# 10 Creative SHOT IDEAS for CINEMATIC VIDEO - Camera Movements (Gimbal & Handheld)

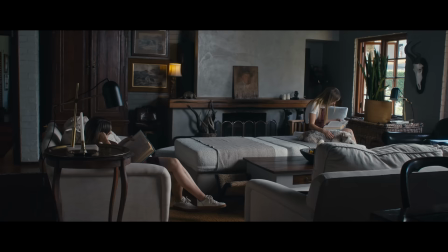There are many videos on YouTube sharing creative shot ideas. This one's different. I'm not just going to tell you how to do it, but also why and when.
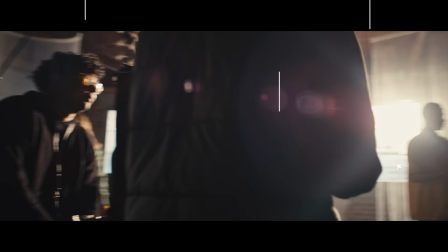Travel or fashion, music videos and short films, there's something for everyone.
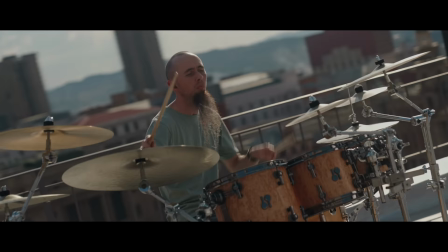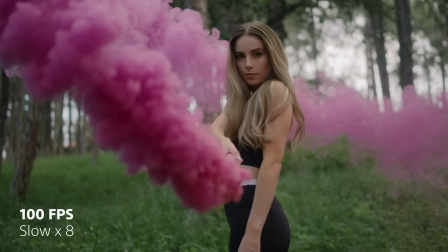Shot number one, super slow-mo. You can do this with almost any camera, so don't stress if you can't shoot in high frame rates.
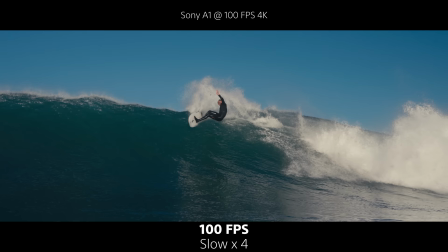Most video editors have this feature built in, but if you want to take it to the next level you need to use third-party software first
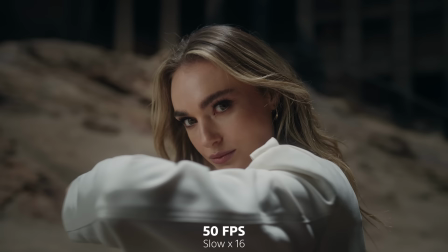to get the best results you need to crank up the shutter speed as high as you can so no need for an nd filter second you want
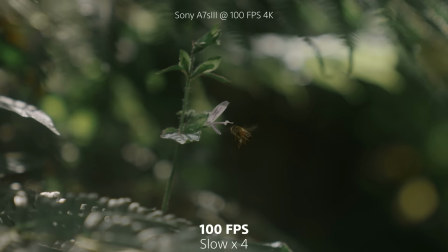to shoot as shallow as possible so the more the background blurs the better the result last but not least you want to avoid rapid movements of
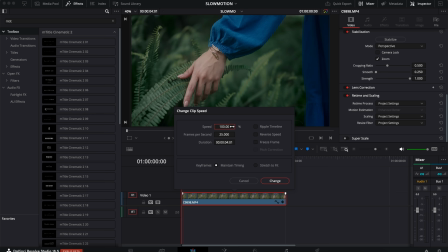tiny elements because that's usually where the effects start showing artifacts first if you want to go the free route slow down your clip in your timeline and select optical flow if you got these three things right there's a good chance you can slow down your footage up to four times without seeing crazy artifacts.
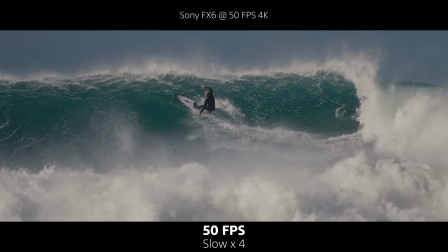If you want to take it to the next level, you can use video AI.
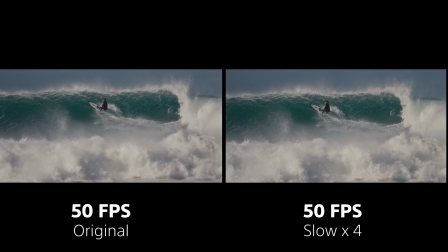Topaz has the best frame interpolation in the world and will give you incredibly smooth results up to eight times slower.
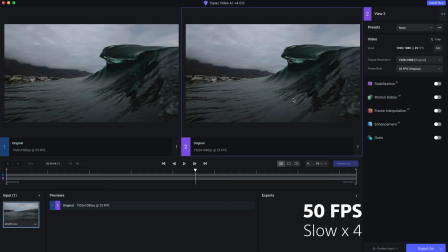The only camera that can do this natively is the FreeFly Ember coming in at 18,000 US dollars.
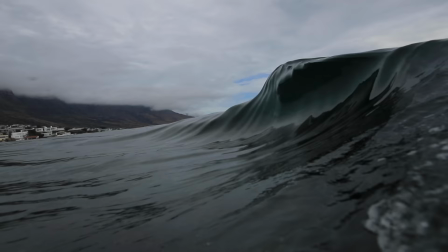Even if your camera only does 120 in 1080p,
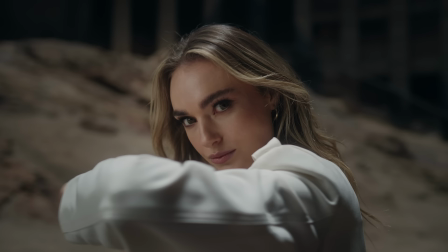you can use the same app to upscale it to crispy 4K. also the best in the game and something I use all the time.
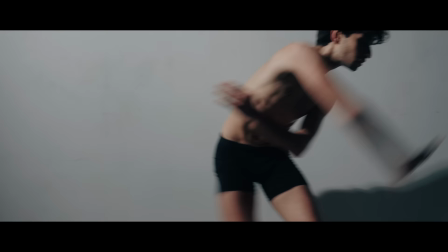This is the kind of shot that can create a defining moment in your film.
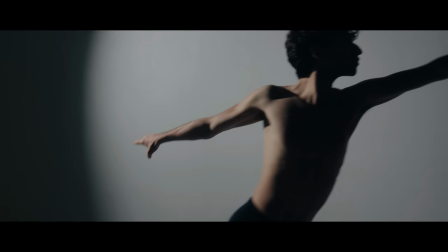Imagine a build-up of fast shots and all of a sudden you cut to this dramatic super slow-mo for effect.
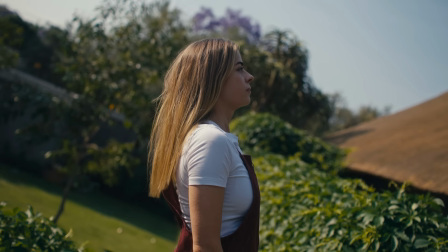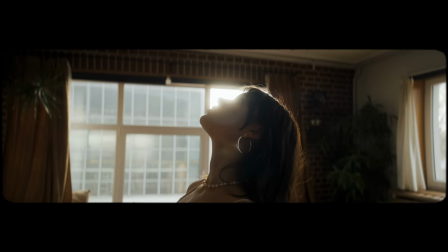Shot number two, the Mabo 4. The reason for the name is because I got the idea from a creative friend, Max Bow.
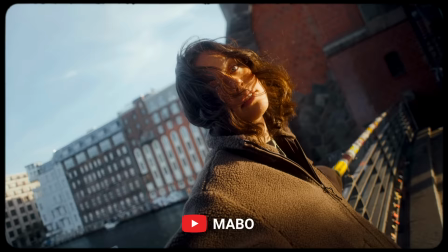Mabo creates the most amazing fashion films with this shot often featuring in a variety of ways.
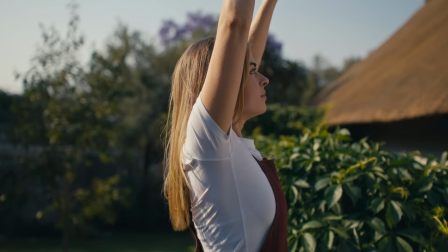Max is hands down the best channel in this niche, so make sure you go say hi. There are multiple ways to do this.
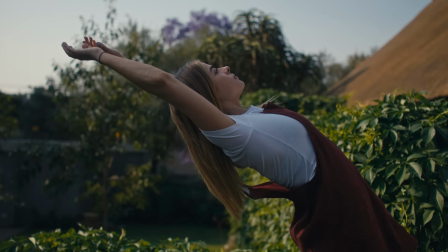One is to let your model bend over backwards without actually falling. And the second is to let your model fall on something soft like a mattress.
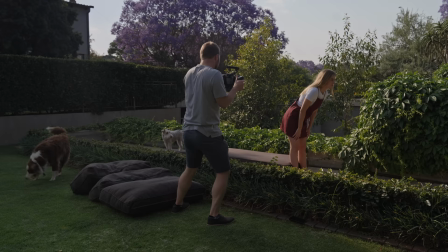It's advised to shoot this at 50 FPS or higher. But if you really want to create something epic, crank up the shutter and see how far you can push optical flow.
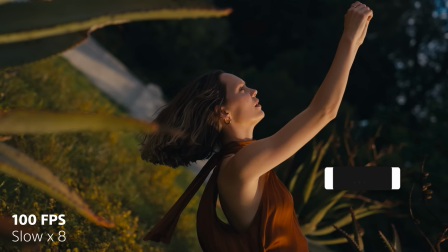This is shot at 100 FPS and is slowed down 8 times with Topaz.
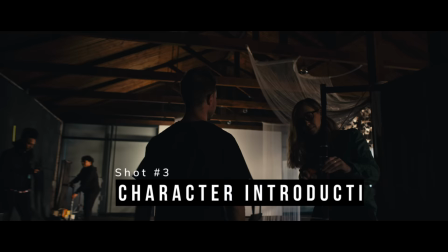Pretty crazy. Shot number three, character introduction. This long take gimbal shot is often seen at the start of a movie.
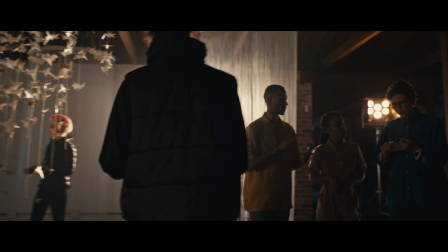And I love the dynamic behind it because it introduces a bunch of characters in an organic way.
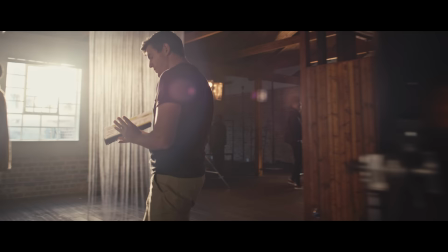The secret lies in the blocking.
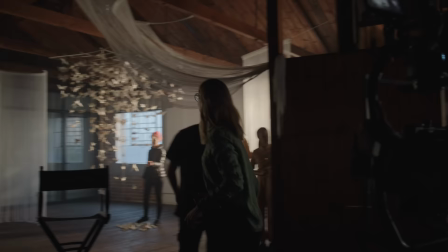So you need to prep your characters well so that each one has a cue for when their movement starts because this only works if it flows from start to finish.
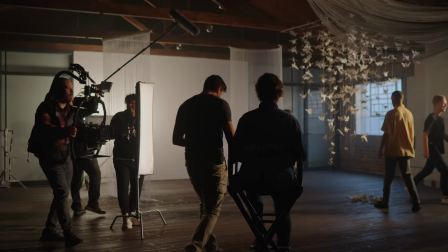This can be used in so many different ways. Corporate promos, restaurants, and even TV commercials.
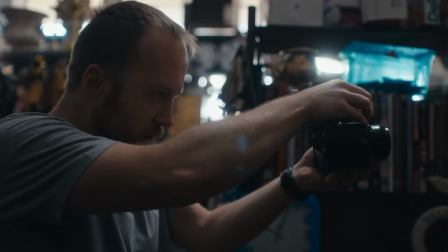A massive thanks to FarmyDB for the idea. we got this on the launch of the new sony burrano where i did the bts shot number four
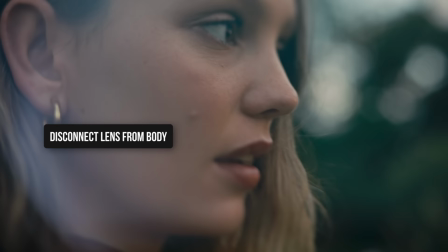lens whacking this technique is not new at all but i haven't seen someone use it in a while also called free lensing i've used it on some
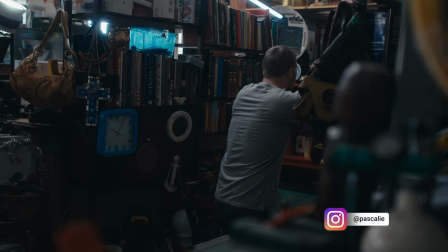short films many years ago but was recently reminded of it as a way to create something unique lens whacking creates some really interesting flares
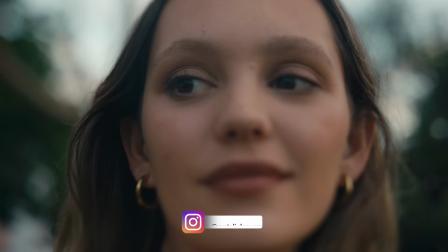and also has a tilt shift effect that you're just not able to reproduce in post you can use it as a transition between shots or to make a boring
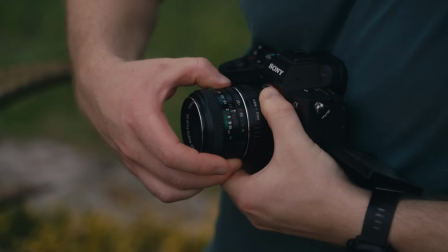shot more interesting but there is some technique to it though first you have to set your lens to infinity focus in this case i used a vintage
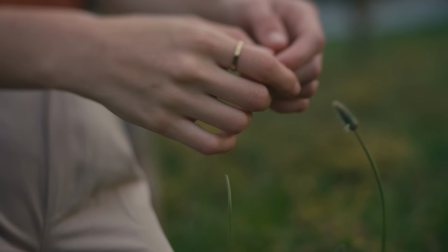lens because it's small and easy to handle but also stopping down to about f4 or higher actually helps because if you take the lens away from
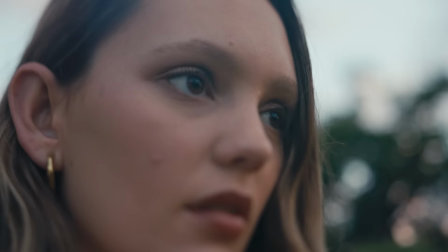the sensor your depth of field will be extremely shallow you can lock the lens in a position like
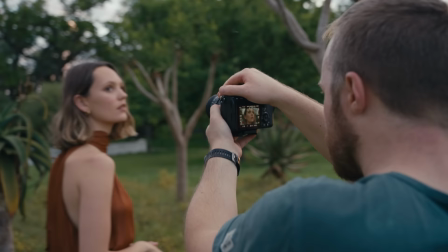i did here or you can move the lens around in front of the sensor but for stability sake,
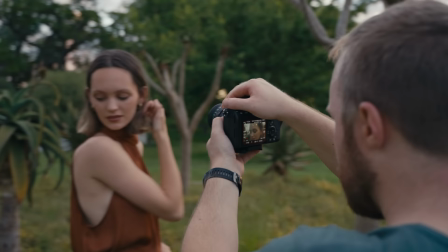it helps to have one hand on the bottom of the camera and one on the top.
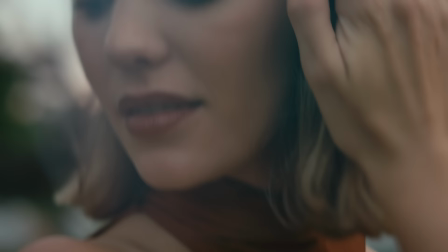With a smaller lens, it's easier to control the movements, but the idea is to move the lens around to get those beautiful light leaks while shifting the focus.
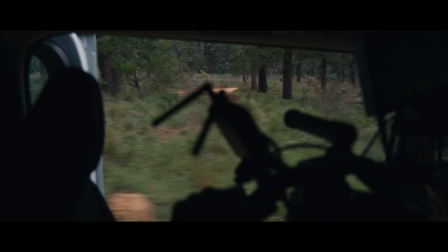Shot number five, run, forest, run. One of my favorite shots in filmmaking is tracking a subject with a zoom lens on a gimbal.
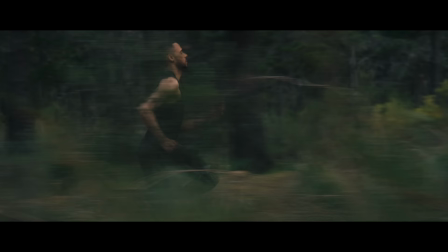A few things you need to do to make it work.
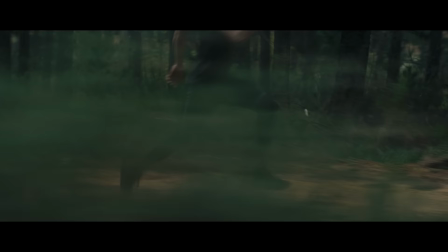First up, depth is everything. There's a clear difference between this shot without a foreground and this one with all the trees zipping past.
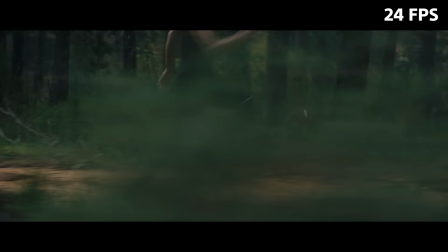A foreground will make the shot feel much more intense. Look for a location where it's easy to stick to the same path. In this case, having two roads is exactly what you want.
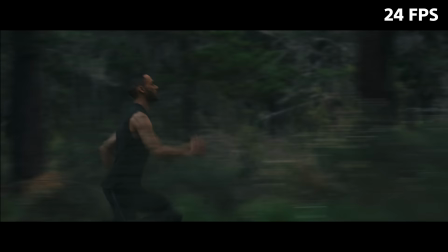This is not the type of shot you want to shoot in slow motion unless you want to do some speed ramping like in the Sherlock Holmes movie, which leads me to my next point.
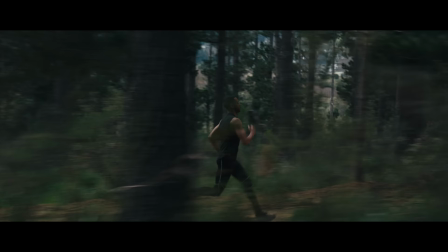Zooming in with your lens while doing this action elevates the shot to a next level, but you definitely need a lens that is par focal.
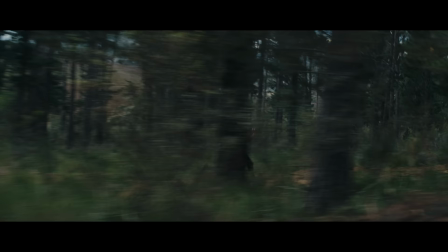Par focal means the lens will not lose focus when you zoom. this is pretty standard for cine lenses but there are so many budget options these days that it's
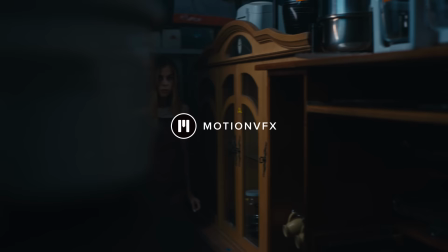totally doable before i carry on i'd like to take a moment to thank the sponsor of today's video motion vfx i've been using the
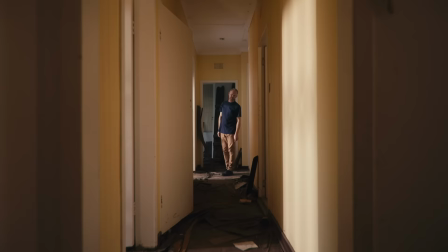platform exclusively for two years now for everything motion graphics related from cinematic titles to animated graphs and transitions everything you see on this channel
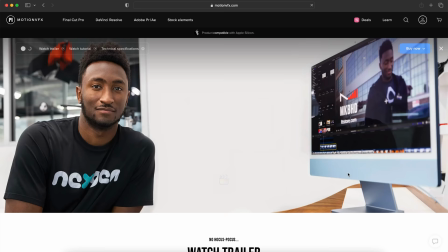is from motion vfx i started using them because they have the best plugins for davinci resolve but they also cater for final cut premiere pro and after effects simply
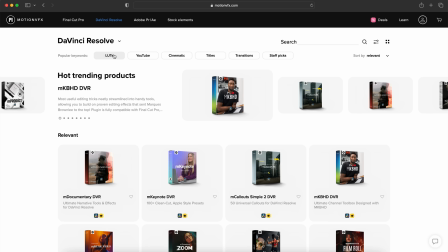drag and drop the plugins are easy to use and most important to customize to your liking whether it's youtube videos vertical reels documentaries or
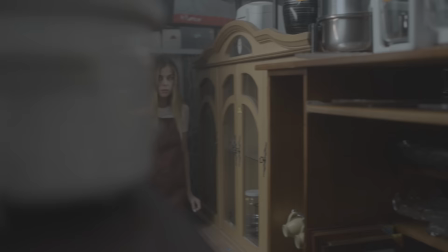feature films there's something for everyone they also have a wide range of stock elements and lut packs to elevate the production value of your films for more info check
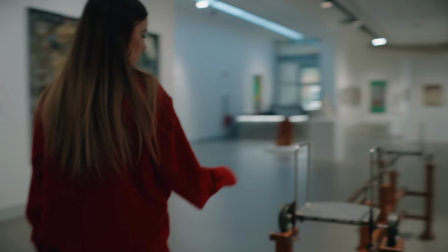out the link in the description shot number six gimbal point of interest. I love this shot because of how the model and the gimbal splits around the point of interest. The dynamic comes through the way both are turning inwards in a continuous movement forward.
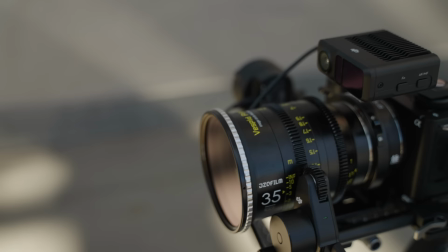This shot works best in a natural frame rate, so keep your shutter to the 180 rule, in this case, 25 fps, 50 shutter speed.
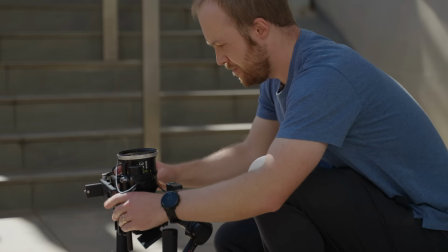Lens-wise, a 35mm will give you the most natural compression, focusing more on the subject and less on distortion or parallax.
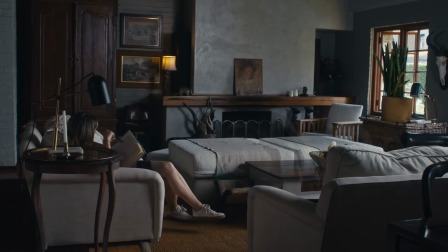I'm sharing the custom gimbal settings for this shot in the description shot number seven passing time this is a really simple way to show
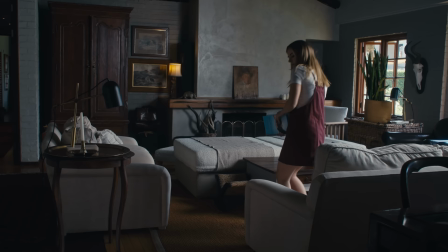your character passing time in a single space you can do it in two ways one is to clone your character by cropping out the empty parts of the image
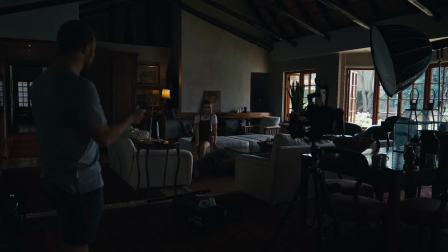so that it looks like they're fading into the next position the second is a time lapse but for both varieties you need one very important element
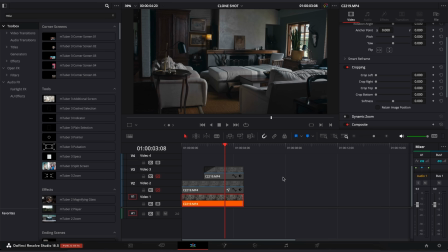consistent light for the clone shots it's important to film a clean plate without the character to use as a cover where required in other words put your clean plate on the bottom layer with the character shots stacked on top take the top layer and crop out the relevant side to reveal the character
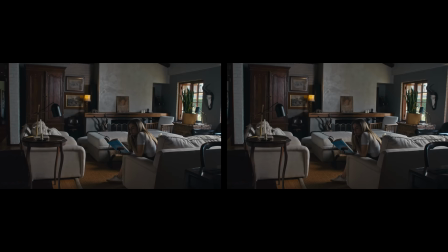from the layer below the time lapse is pretty straightforward but adding a post zoom makes it more interesting you can smooth it out a bit with some motion blur so you can either use a slower shutter speed like 125th or add some motion blur in post if you've gotten this far i I want to thank you for watching. I'm sharing a bonus tip at the end, so make sure you stick around.
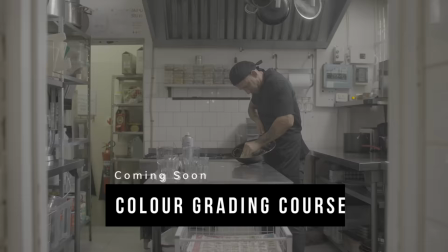But I also want to mention that I finally started working on my own color grading course, something a lot of you have been asking for.
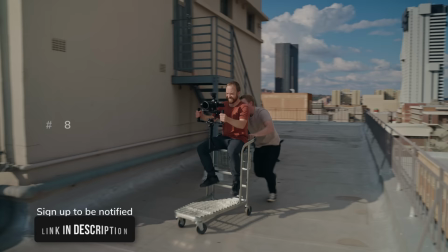More details to follow, but if you're interested, check the link below and sign up to be notified.
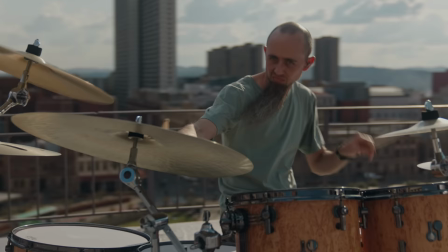Shot number eight, trolley dolly. Yes, a simple supermarket trolley makes for an excellent dolly on a budget.
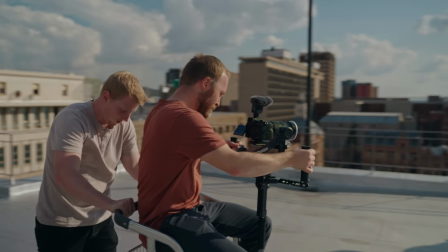I did this shoot on a rooftop and wanted to get some swooping parallaxes with a 70 millimeter, but doing this with my feet isn't possible.
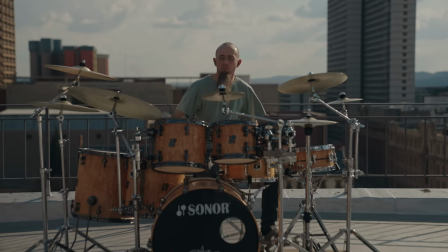The supermarket downstairs said we could borrow a trolley and we ended up having a lot of fun. The trolley can give you much better results when traveling over distance.
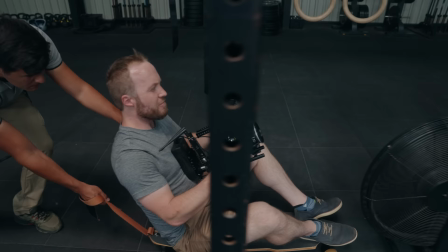Again, gimbal settings in the description. It doesn't even have to be a trolley. On some of my handheld shoots, I even use skateboards to get more stability.
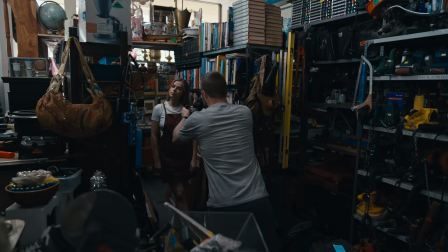And moving the camera fast over a big distance like this can really raise the production value of your films.
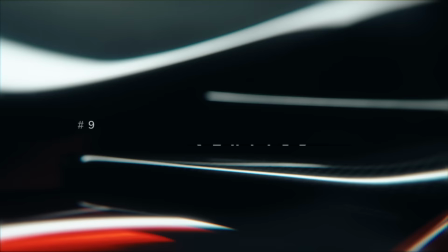Shot number nine, slow shutter. There are many ways to use a slow shutter effect, but first you need a reason.
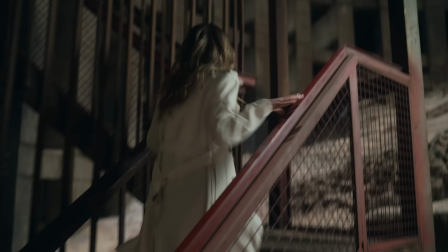I use slow shutter for two reasons. to act as a transitional shot and second to make a boring scene a bit more interesting.
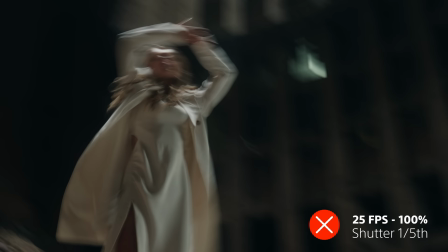For transitional shots you need to go slow so something like 1 5th at 25 fps will do.
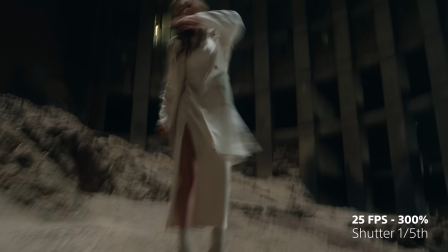Since it blurs so much you don't need to worry about the context but try to use a moment that flows.
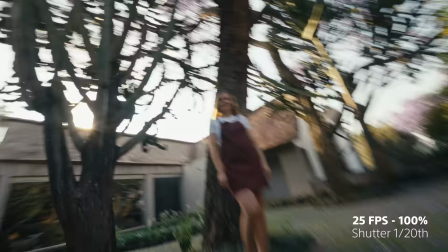To create interest I go for something like 1 20th and here it's important to keep your subject in the middle even if you do the movements.
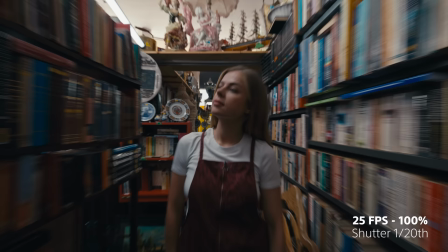Look how the bookshelf blurs as I move the camera forward yet the model is a bit more clear because she's standing still.